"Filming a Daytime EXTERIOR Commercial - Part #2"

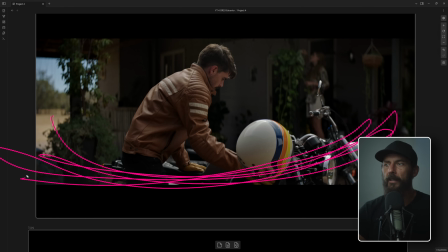So now we are going back to our first video and deciding, okay, this is an office scene between these two people. This is going to be the shadow side, and this is going to be the lit side over there. But instead of lighting from the ground, we're lighting from overhead with the 20 by 20 highlight.
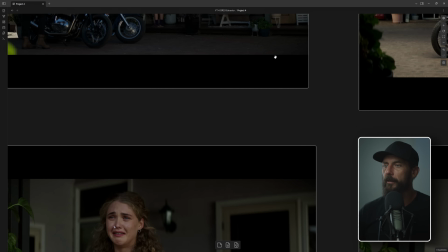From there, we shot the same direction. No, we didn't, did we? Oh yeah, okay.
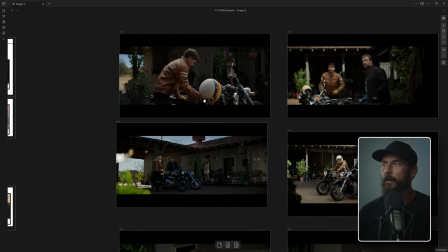So from that shot, we have it all set up. We're gonna go swing around to this shot.
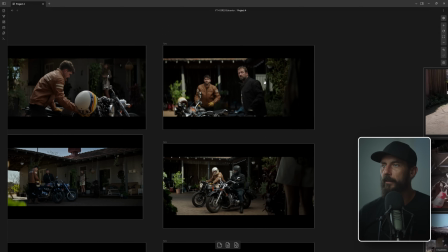Okay, so we swing around to here, and I'm pretty sure we did, let's see if we come in here. I'm pretty sure we did, no we didn't.
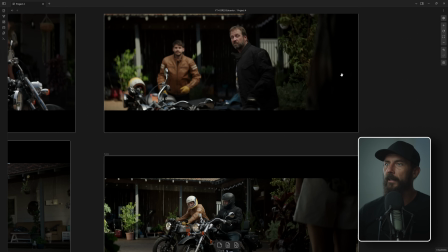I was gonna say we might have done this shot and this shot together, but we didn't because you can see the shadow difference in the background, right? You see this shadow here. So now this is we did this after we did this. Because this is earlier in the day, the sun is a little bit higher, and this is later in the day, okay?
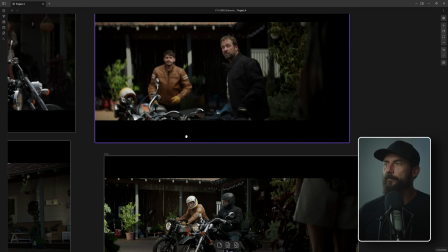So we come in here, we'll start with this shot.
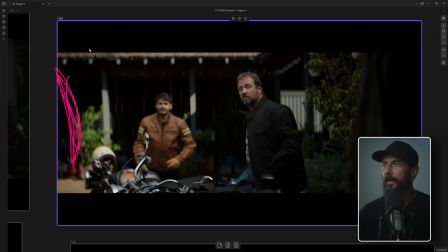Again, because we have the stand over here for our 20 by, and we're laying it on top of the building, this is the roof of the building over here, these two are able to be under the overhead, and over there, you see this ground over here?
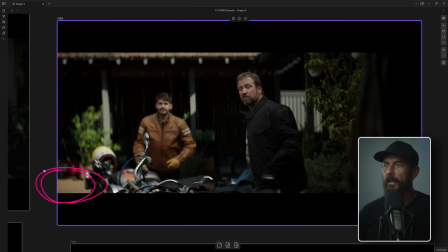That's not under the overhead. So that's super hot light out there. So again, that's what we're balancing to. That's super bright light. And underneath, you can see just how dark it is here. This is the left-hand side of the woman underneath the awning.
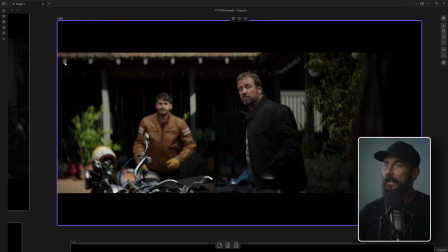But now, because we have this black over here, you can kind of see there is a little bit of shape, which means we are getting a little bit more level from here. So even though it's completely unrealistic, I like it better. I like it better than pushing all the level this way when you have shadows in the background going the opposite way, right?
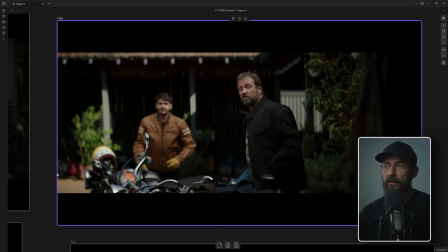I would rather this look than having smushing somebody from both sides and going darker on this side. Okay? So, but that's how you do it. There's nothing on the ground. We're not bouncing anything back.
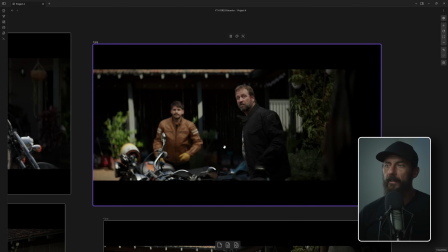In fact, we're taking everything we can away and only using the overhead. But this only works, you know, you can't do this with an 8x overhead.
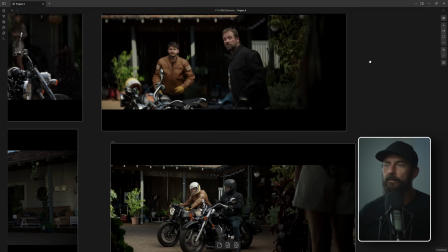You can only do it with a 20x overhead. So if you don't talk about this stuff on the Tech Scout, you're going to be in serious trouble.
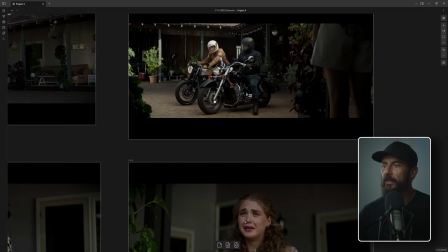Maybe if you show up with a 12x or something like that. Okay, the next shot, you can see, again, this is just an example.
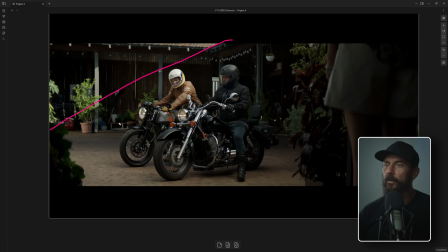Now the shadow is getting longer over here, so we don't have to worry about like this, where it gets hot. That's the coverage of the 20x. And then over here is the coverage of the building, because now we have shadow in the background.
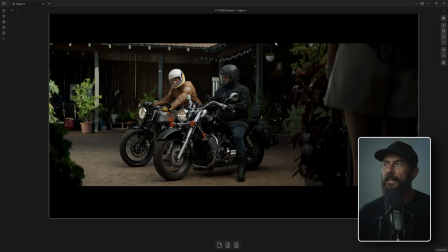So we do all the close-up stuff first, and then as the sun starts to set lower and lower and lower, this shadow out here gets bigger and bigger and bigger and bigger, and now we can start to come out and pull back. So we don't have like a giant, just imagine this level of light.
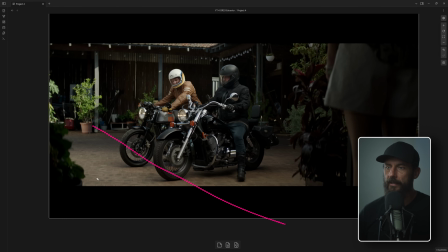Imagine it running right through the middle of the scene. Like it would be super hot out here. And there would be no way to tame it, which means we'd have to iris down or ND down, which means this becomes even darker. And now we can't see her at all. And I just didn't like that look. Like, I don't want that.
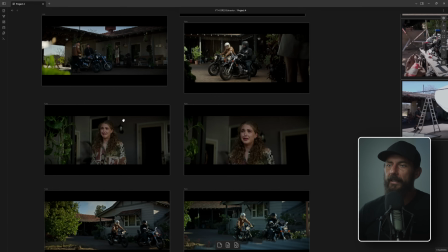It looks like kind of hot garbage. Okay, next, before we moved on to this, because we were getting through this stuff too fast, right?
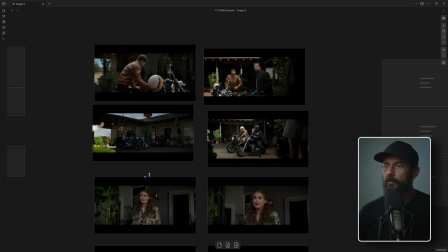Before we moved on to the wide, we come and we do our little dolly shot here, our push-in.
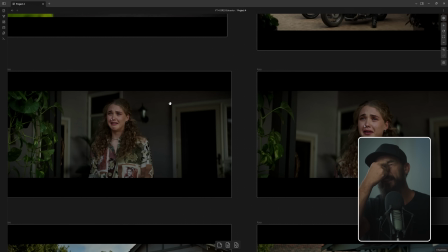Now you can see, this is where the plan sort of falls over. Because remember, now she is talking and looking at these guys, right?
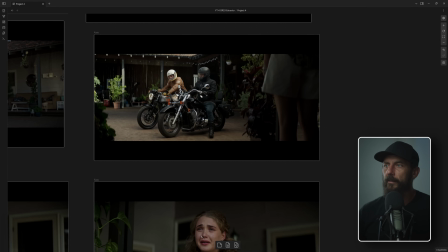So this is the flop of this shot.
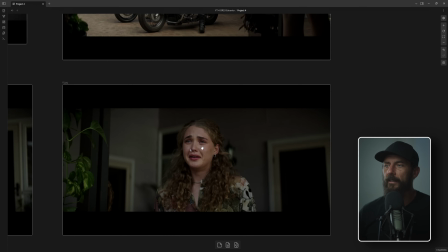So ideally, if we talk about our lighting, ideally, all of this level should be coming the other direction.
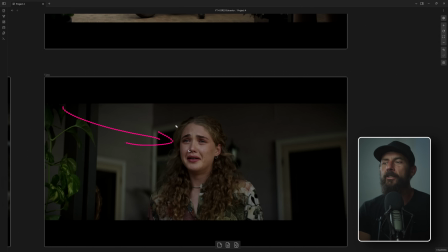Now, because there's that house there, it just doesn't work. I tried to sell it. Nobody liked it except for me. And sometimes you just got to eat it. It's like, did it look natural? No, didn't look natural. Like light was just coming out of the building. It looked like, even though I tried to flag it off, it didn't work.